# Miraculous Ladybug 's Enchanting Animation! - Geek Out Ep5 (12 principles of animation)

Hello Internet, my name is Zero, and welcome back to Geek Out. So, you know how last week I said I was doing something different? Well, this week we're doing something different too. I'm enjoying just geeking out about whatever hits my brain, so I hope you're enjoying it too.
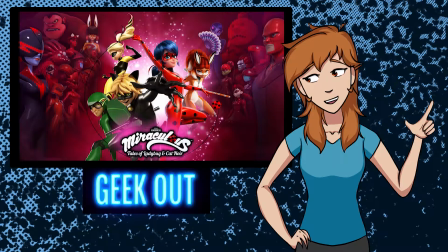(0:19)
This week, and last week, a cute animated show called Miraculous Ladybug has been releasing a bunch of new episodes.
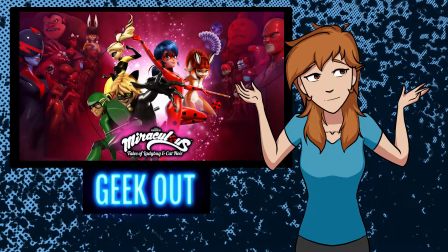(0:26)
You may be a giant fan of it, or perhaps it's not your thing, but either way, there's plenty to geek out about here.
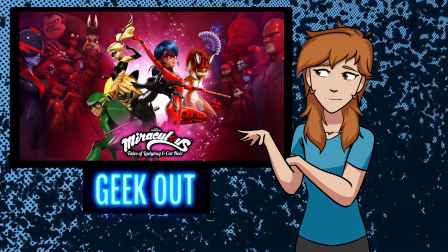(0:31)
And the biggest thing that stuck out to me when I first started watching Miraculous was the dynamic animation that really caught my attention.
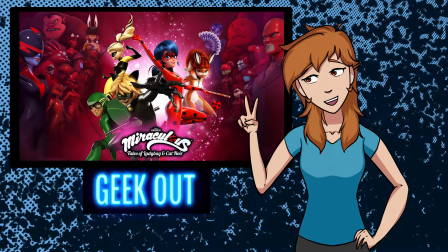(0:37)
With those two things in mind, this week we're going to be exploring the principles of animation with Miraculous Ladybug.
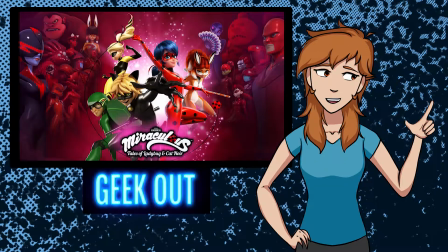(0:43)
Now, let me just preface, this is not going to be an in-depth teaching video. It's more of an exploration of the animation concepts to either get your feet wet in the animation scene or to enjoy and geek out.
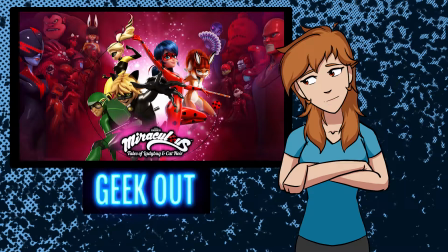(0:55)
Even if you don't know this stuff, you'll probably have a good time. I will probably go over the basic idea of each principle, but the best detailed video of animation principles is already on YouTube,
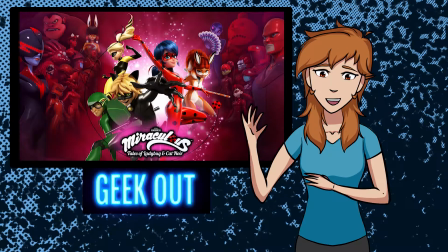(1:04)
made by someone else, so I'll just go ahead and link to that in the description below, so you can check that out afterwards if you're interested in learning more.
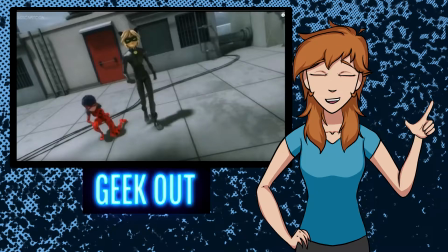(1:10)
Well, with that in mind, let's go ahead and get started. So the first principle of animation that I want to talk about is called squash and stretch. The idea that objects or characters will elongate or flatten to push or sell the animation.
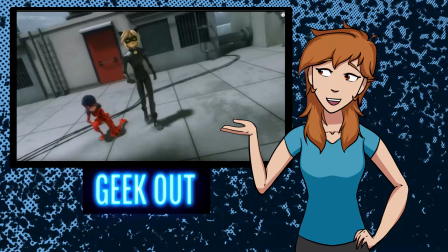(1:25)
So, for example, this sequence is one of my favorites to explore that sort of idea.
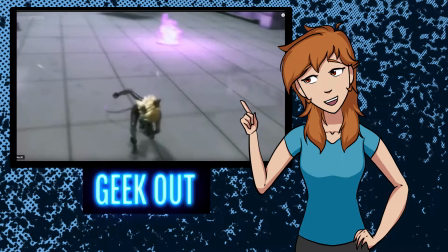(1:30)
What you'll notice in this sequence, as he runs forward, he crouches down and kind of squashes into the floor, right? All of this is smushing, right? He's got this great downward motion happening here.
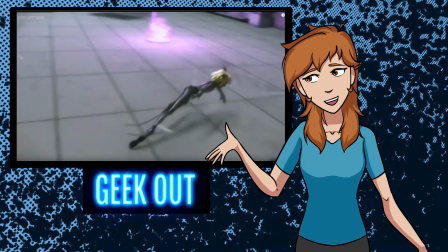(1:43)
And then in the next frame, it's really obvious right here. He stretches.
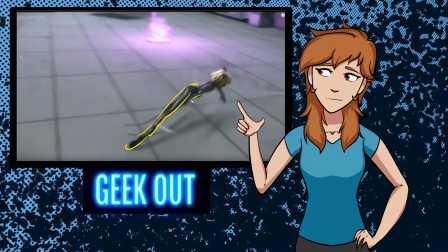(1:48)
Look at this leg. They've literally stretched his legs out. His legs are not this long.
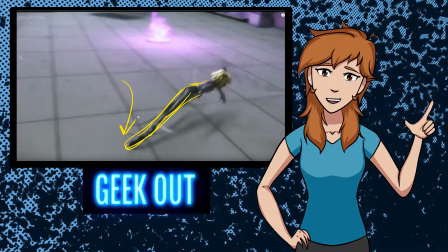(1:53)
In order to have that squash, right? That downward motion, and then the stretch of him pouncing to the side.
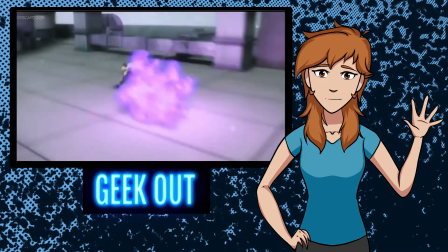(1:59)
In this whole sequence, you can kind of sense that squash and stretch that's happening.
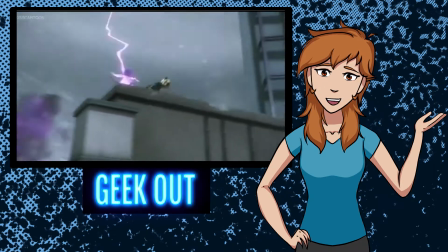(2:03)
Every time that he hits the ground or comes back up again, that he has that squash and stretch repeatedly used.
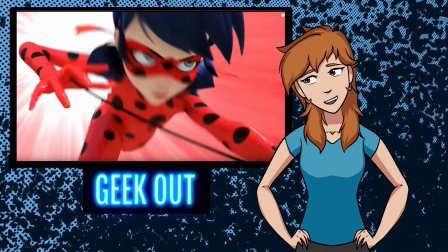(2:10)
Okay. The next one that I want to talk about is called anticipation.
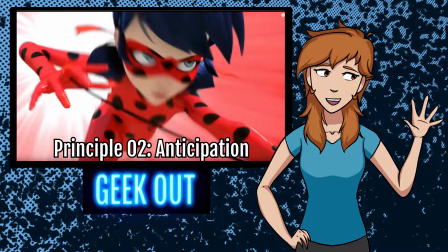(2:14)
So basically what anticipation is the character pose prior to a large action that gives the audience a hint of what's about to occur.
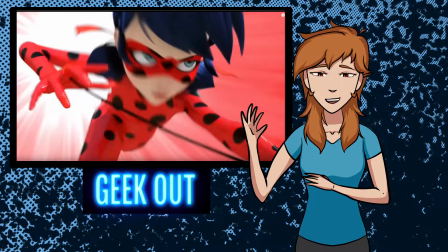(2:22)
They do this a lot in Miraculous, which is really cool.
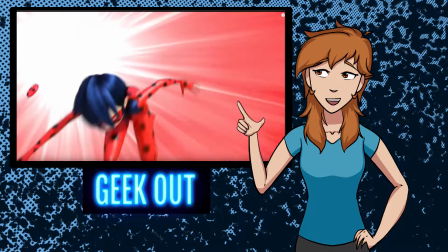(2:24)
So for example, in this sequence, which you can already see that squash and stretch that we just talked about in a minute with this arm right here, but we're on anticipation.
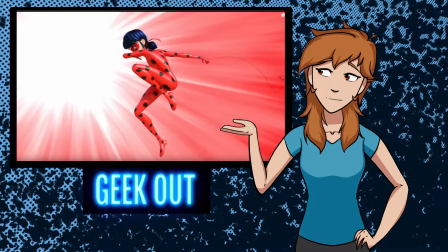(2:32)
As she swings back, notice that she holds this pose for a very long time.
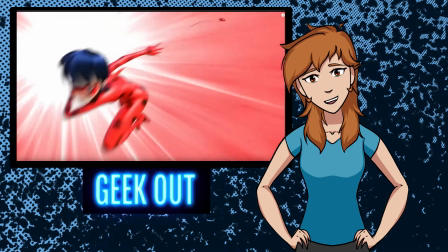(2:37)
During this sequence, she winds up and lets it go.
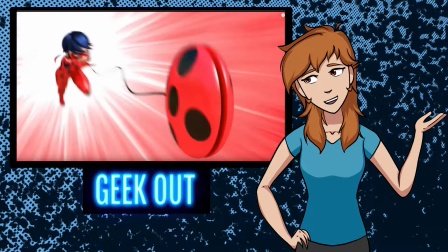(2:41)
There's the real action that's happening is her throwing the yo-yo, but the wind up for the yo-yo is nice and long.
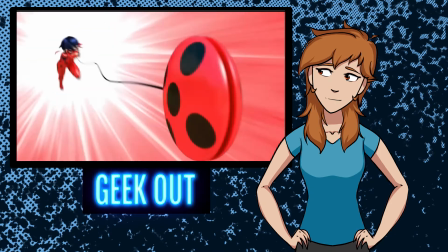(2:48)
Here, we'll watch the sequence from the top. See how she holds that pose back here?
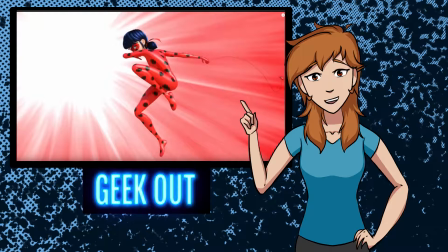(2:54)
Notice that the other poses are blurry because they're moving so quickly, but this one can even settle because she holds this anticipation of her throwing her yo-yo for such a long time.
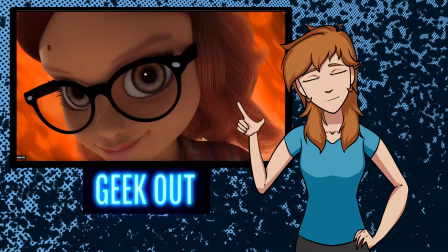(3:07)
Great example of anticipation. The next principle is called staging.
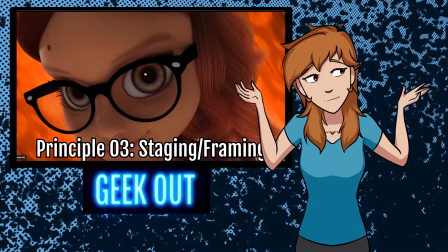(3:10)
I've been using the term framing, but that's more of a storyboarding term, but in animation it's called staging.
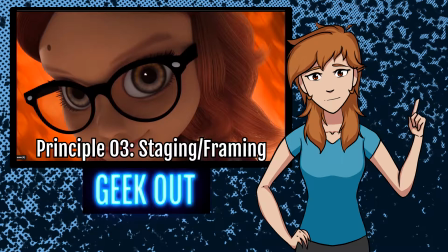(3:16)
So it's the presentation of a story moment or an idea.
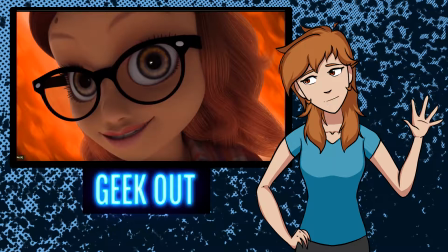(3:20)
For example, in this sequence, the superhero power-up sequence, you'll notice that they bring the camera in to all of the movements that are important.
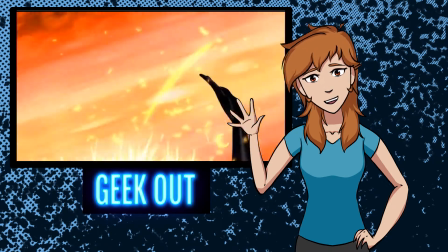(3:29)
So for example, the necklace glowing, the mask, the hand, the whole body, the ears, tail,
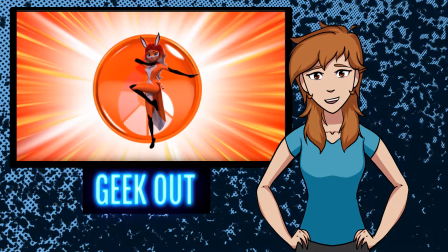(3:39)
and magic pose. This moment is staged very well to be able to focus on what is important, just like I said.
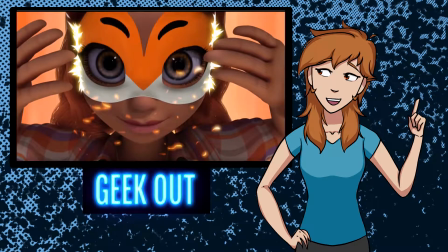(3:47)
First we have the necklace, then we have the mask, which not only do they use light, but they also zoom in on the part that's important.
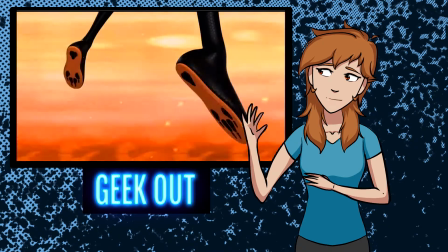(3:54)
The hand, which starts the whole outfit coming down from hand to feet.
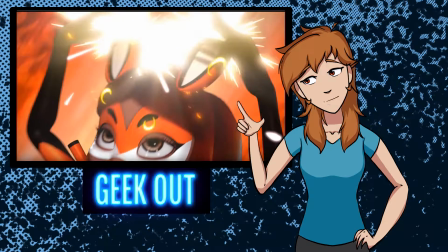(3:59)
Then we have the zoom in and the light used for the ears, the light and camera position for the tail.
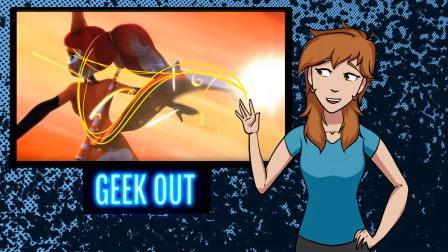(4:07)
Plus her eye is even looking at it too. Everything is kind of pointing in this direction.
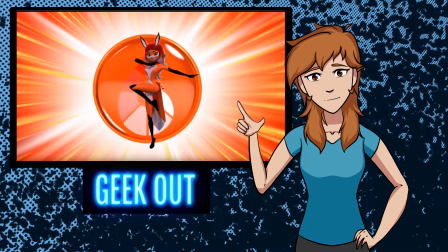(4:12)
Great use of staging.
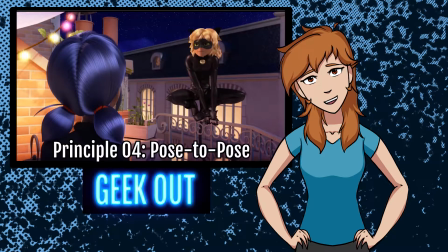(4:13)
Next principle that I wanted to talk about is called pose-to-pose animation.
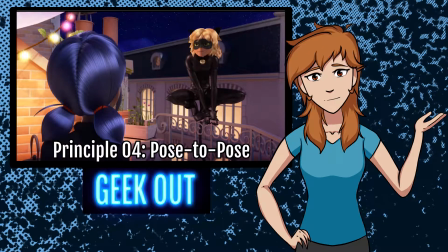(4:17)
Basically where artists create main poses or positions for the character to take that you can easily kind of spot.
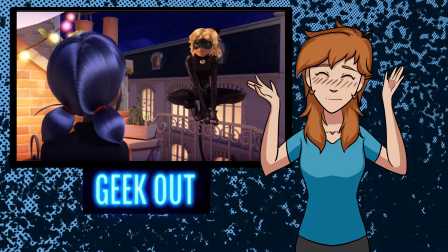(4:23)
I talk about poses a lot and then I realized last week that I probably haven't explained what poses are.
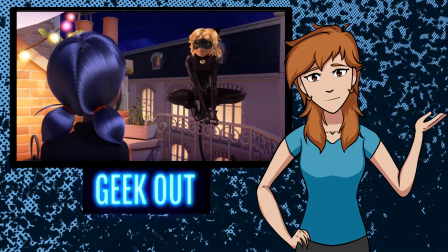(4:29)
So it's a position that the character holds. For example, in this sequence, Cat Noir will take different poses.
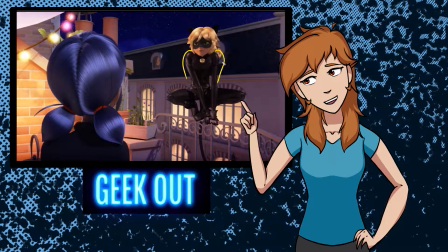(4:35)
So the first pose is this shrug and eye lock with the character that he's talking to.
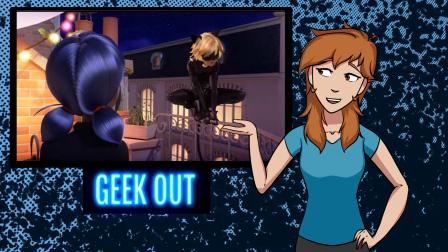(4:41)
The next pose is looking down, shoulders settled with kind of this sagging head. And then the next pose is him shifting his gaze straight down. I wanted to use this sequence because it's really obvious to see those 3 poses because they're held for so long.
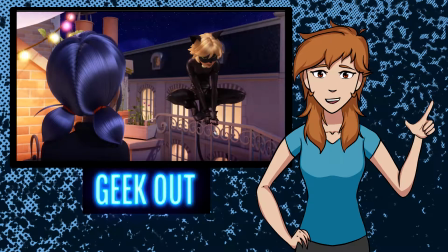(4:57)
You can use this same idea for action sequences as well. It can be used for big moments or little moments.
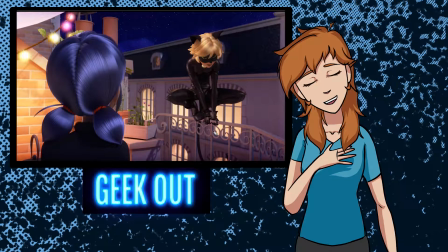(5:04)
I like the fact that this animation relies pretty heavily on pose-to-pose animation, kind of like anime does,
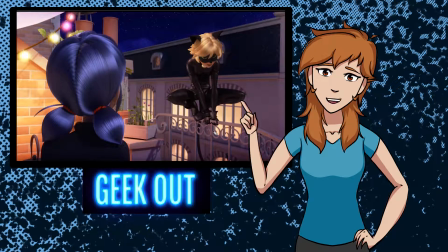(5:10)
where there will be clean, clear poses that the character will move between throughout the sequence.
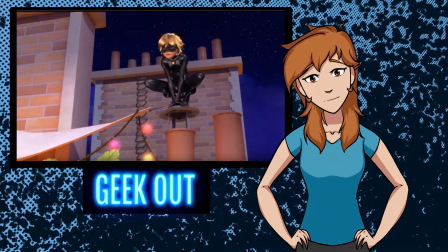(5:16)
The next animation fundamental is called follow-through and overlapping.
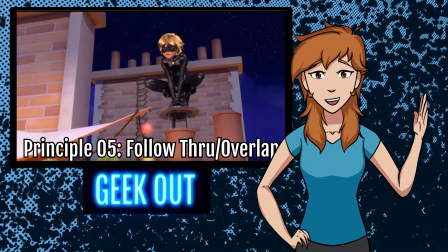(5:20)
So that's basically the idea of other objects dragging behind the main force of the motion, such as a feathered hat or a cape.
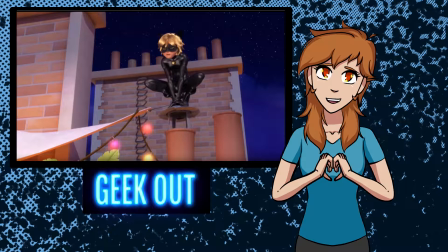(5:27)
For example, I love this sequence. This is probably one of my favorite little animated moments, is because you can watch the follow through and overlap that happens on Cat Noir's ears.
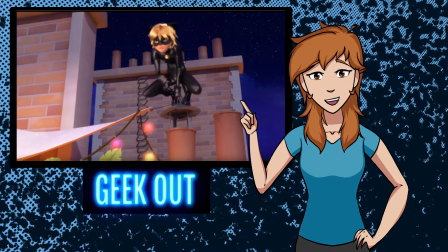(5:39)
You see that? We'll slow it down a little bit. As he comes down, his ears go up, right?
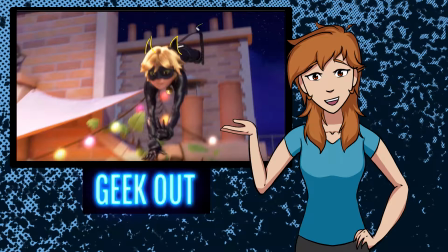(5:45)
They're following the action, so they're dragging behind his body as he comes into the frame.
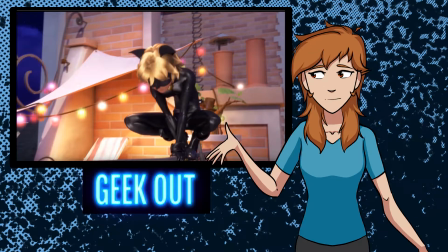(5:51)
Then as he settles, you'll notice the ears go down and then up.
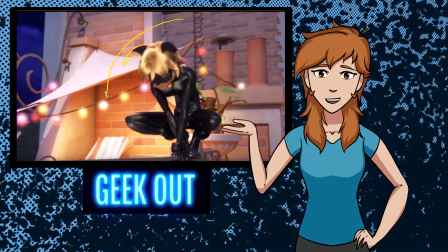(5:55)
They have that bounce to them, that sense of gravity. The action catching up, the ears hitting their lowest point before they spring backwards. Those little actions that happen that react to the main force of motion is when you see those little details such as animating the ears individually.
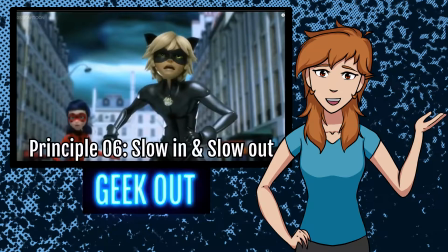(6:13)
The next one is called slow in and slow out. Basically, all movement has a rhythm to it. Every action doesn't get the same amount of time, or as we call it, frames of animation. So movement should build up and settle, not move all at the same pace.
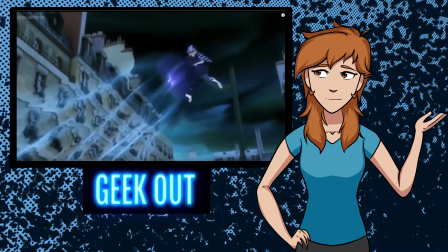(6:28)
So for example, he gets hit by the wind, and this movement builds upon itself.
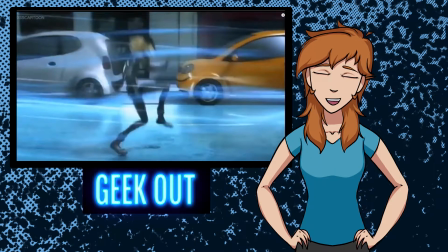(6:34)
It slowly starts moving him backwards, and then as it picks up speed, he falls backwards faster and faster.
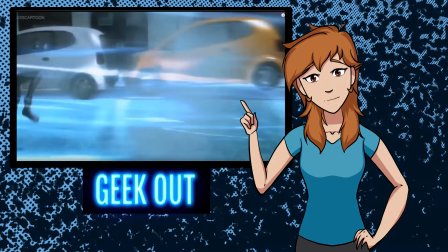(6:41)
Because slow in and slow out principle is being observed, an action should build up, not move always at the same pace.
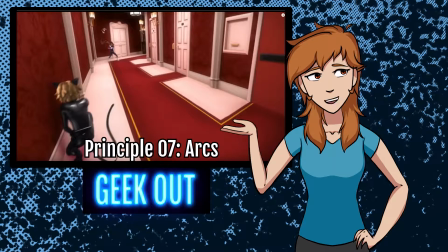(6:48)
The next animation principle is called arcs. So it's basically the circular path that is created by movement, especially large movements with characters.
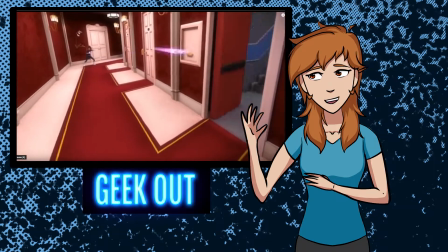(6:56)
So for example, when Cat Noir backflips out of this room, you'll notice that his legs create an arc.
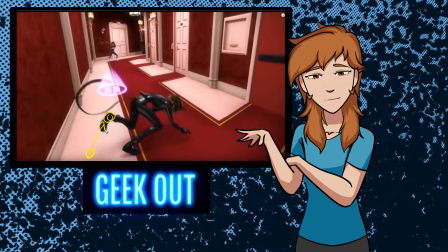(7:04)
So as he moves, this leg will come up and around.
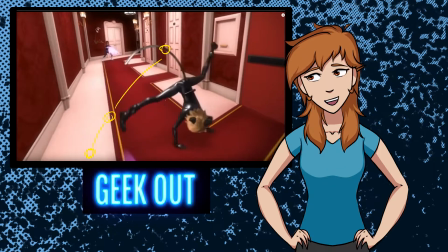(7:08)
See this arc that has been created by his leg kicking up and around.
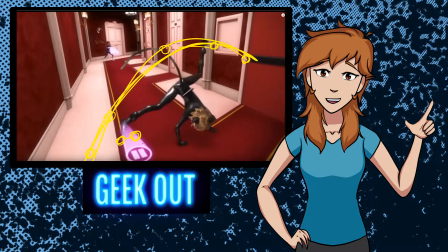(7:14)
You'll notice if we track the other leg, it will follow an arc as well as his hands, his head, the whole thing.
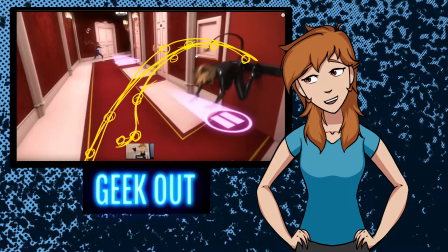(7:21)
Especially large movements can be followed by a circular path or a curving path.
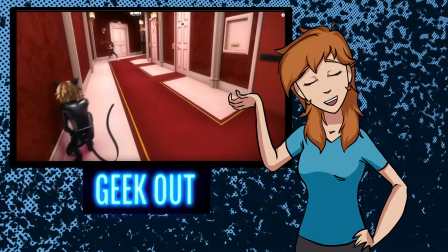(7:26)
This next principle, some would say that it's the same as follow through and overlap, but the founding fathers of Disney's animation style would beg to differ.
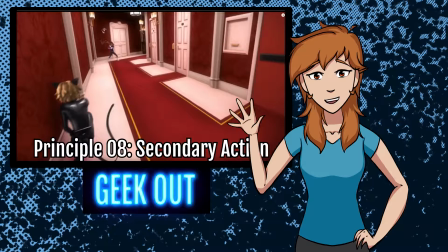(7:35)
It depends on basically who you ask. Secondary action. It's defined as another essence that is added to push the character.
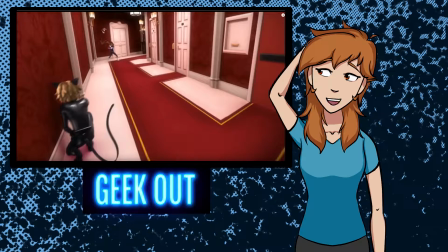(7:43)
So, for example, in this sequence, I'm not sure this is a perfect example of secondary action,
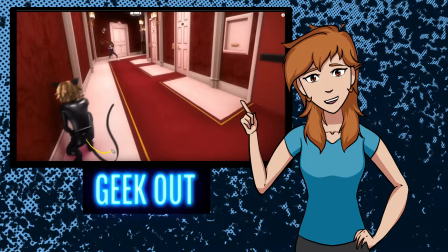(7:48)
but the animation done on Cat Noir's tail is sort of an example of secondary action, where it helps define the character that adds to the essence of who he is.
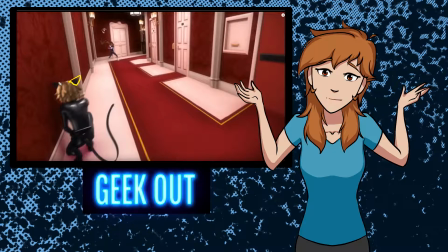(7:59)
You could also say that the ears are as well, because they add to the character.
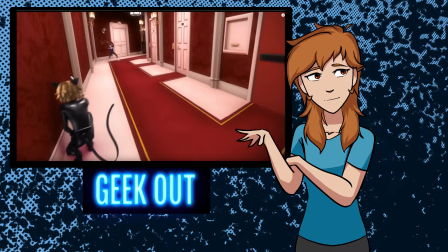(8:03)
Secondary action, I've always thought of as being very much the same as follow through and overlap, but there's room to differ.
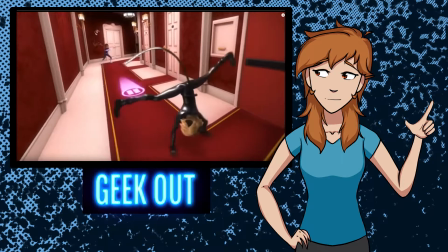(8:09)
So, for example, watching the tail respond to his movements, it doesn't follow the movements absolutely perfectly.